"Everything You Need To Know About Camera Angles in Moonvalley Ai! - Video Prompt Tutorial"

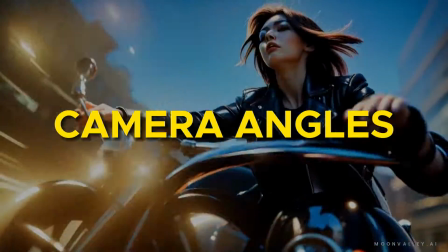Let's take a look at controlling camera angles and motions in Moonvalley AI. I've tested out prompting for different camera shots in Moonvalley AI and the amount of control you get is surprisingly good. So let's walk through the useful prompt keywords and camera control feature together.
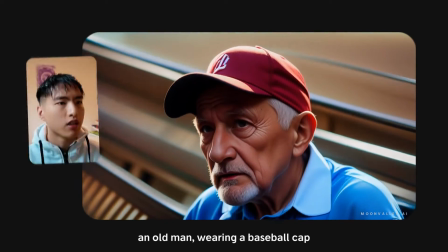By default, Moonvalley places a camera in front of a person's face, generates a video of the bust of the subject, and centers them in the middle of the video.
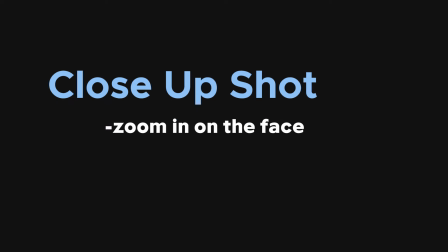If you want to zoom in on the face a bit, add close-up shot to your prompt, which places a camera shot on the subject's face.
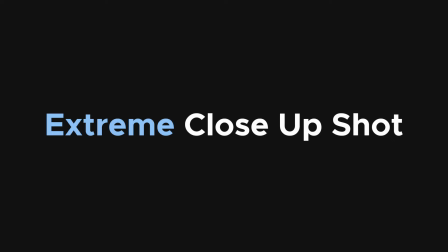To zoom in even closer, use extreme close-up shot to zoom in on the eyes of the subject, which makes the video feel a bit more personal.
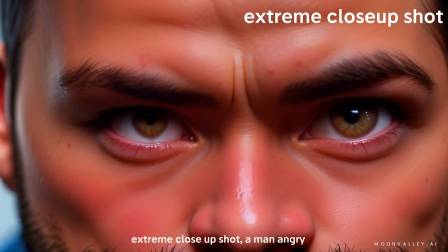Emphasizing the eyes is great for showing different expressions like anger or sadness.
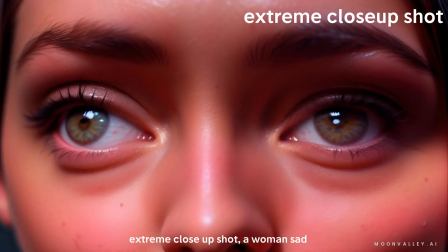You can tell a lot about a person's mood from just the eyes.
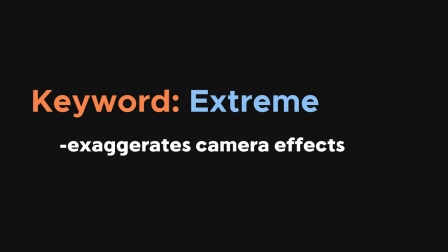The keyword extreme is great for exaggerating the camera effects even more and can be used front of any keyword. Let's take a step back and get some space by using the hip level shot. Imagine recording the video with a camera placed at your hip.
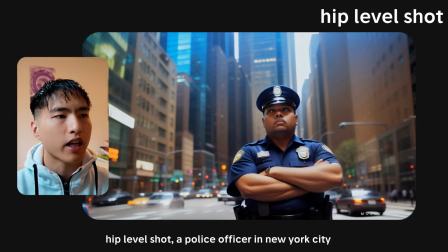The upper body of the subject will be shown including the head and torso. This is good enough for most cases. However, if you want to show the entire body, try using full body shot which pulls the camera back even further to display the entire frame of the subject.
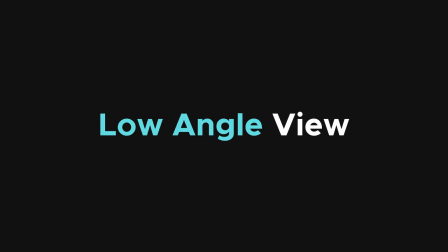Low angle view puts the camera below the subject and points it upwards.
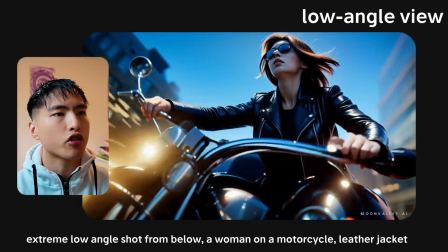This tends to make people in your video look larger and more powerful like they're looking down at you.
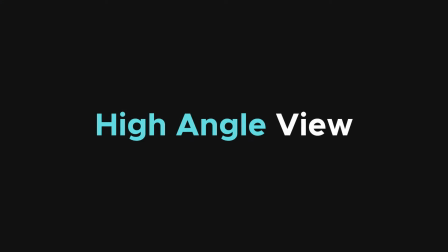The opposite high angle shot places the camera above the subject and points it downwards. This makes your subjects look smaller like you're looking down at them.
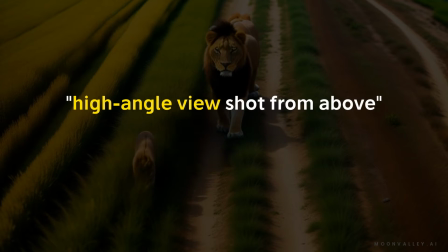Make sure to ask your video to be shot from above in your prompt for high angle shots and shot from below for low angle shots. The high angle shot is like a less exaggerated version of the drone shot or the aerial shot which flies the camera way above the subject,
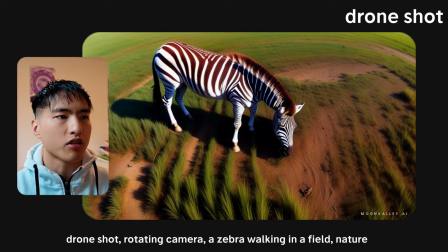like you're viewing them from out of an airplane. Drone shots are great for getting more perspective of the surrounding environment. The satellite shot is an even more extreme version of the drone shot, and flies you super high above the earth.
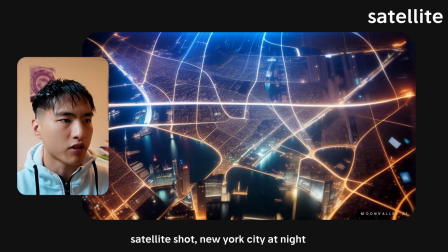I like using them to capture large chunks of cities. Let's go back down to earth.
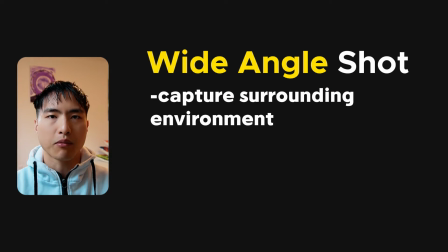To capture more of the surrounding environment, use the wide-angle camera shot to pull the camera lens back a bit, and place your subject within the context of the environment.
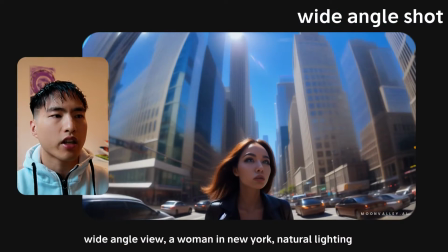This is great for showcasing cities or outdoor landscapes.
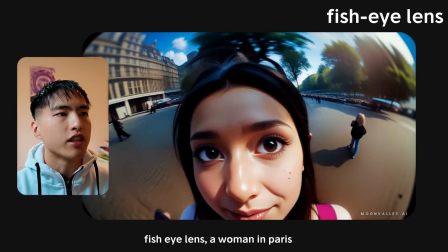The fisheye lens creates an ultra wide angle effect and is known for this distorted spherical look that you've probably seen on a GoPro.
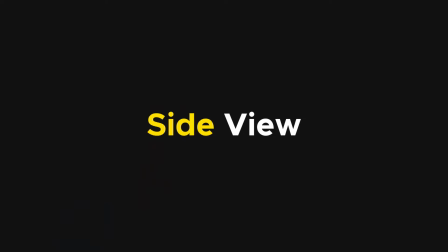We can record our subject from the side using the side view. It's important to show different camera angles so your videos don't get repetitive.
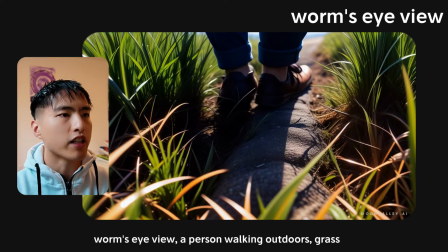Let's go super low to the ground using the worm's eye view. Imagine you're a worm with a camcorder. this is what you'd see, just the feet moving.
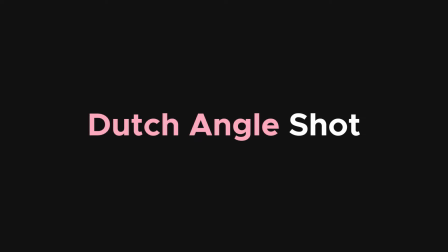To get a bit more of an angle on the subject try using the Dutch angle shot which theoretically will tilt the camera to get an angled video.
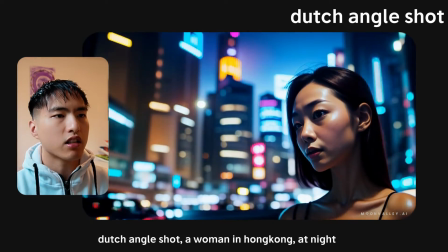This doesn't always work correctly but it does seem to move your subject off-center at least a bit.
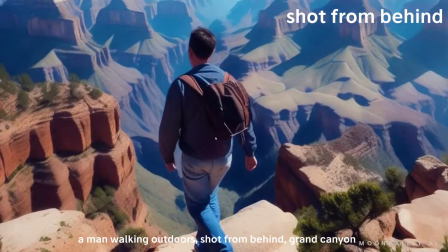Finally don't forget that you can film your subject from behind which is especially great for videos of exploration and outdoor adventures. In recent updates Moon Valley introduced the camera control feature which lets you pick pre-selected camera motions for your videos.
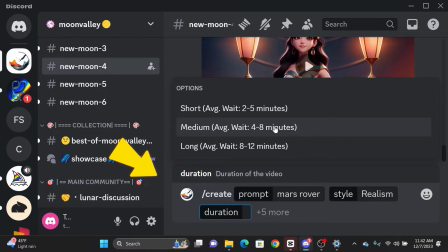Once you've entered your prompt and picked a video render style with the video duration, a pop-up menu will show some additional options.
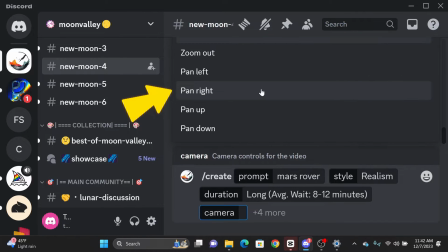Select camera from the menu and a list of camera motions will appear that can be added to your videos.
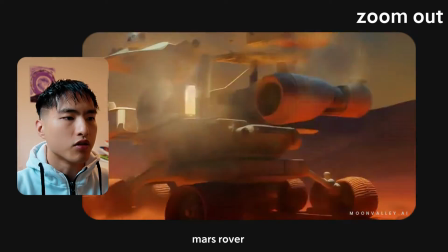I've tested this video out and it's still very experimental. The zoom in and zoom out camera motions are questionable and fairly inconsistent.
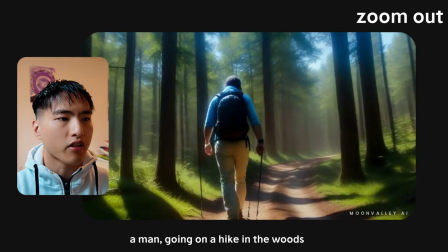A lot of the times, nothing seems to happen.
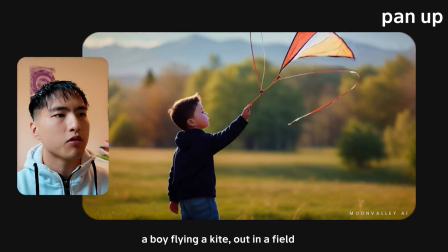The pan camera motions actually work pretty well though, and using them generates the video panning in different directions, exactly as you'd expect.
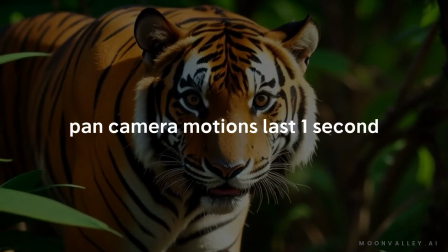As of my recording this video, if you use the pan camera motions, your video is limited to only one second.
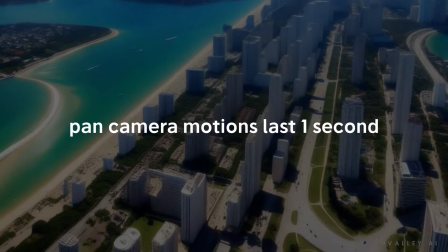This is probably going to get fixed in the patch soon though.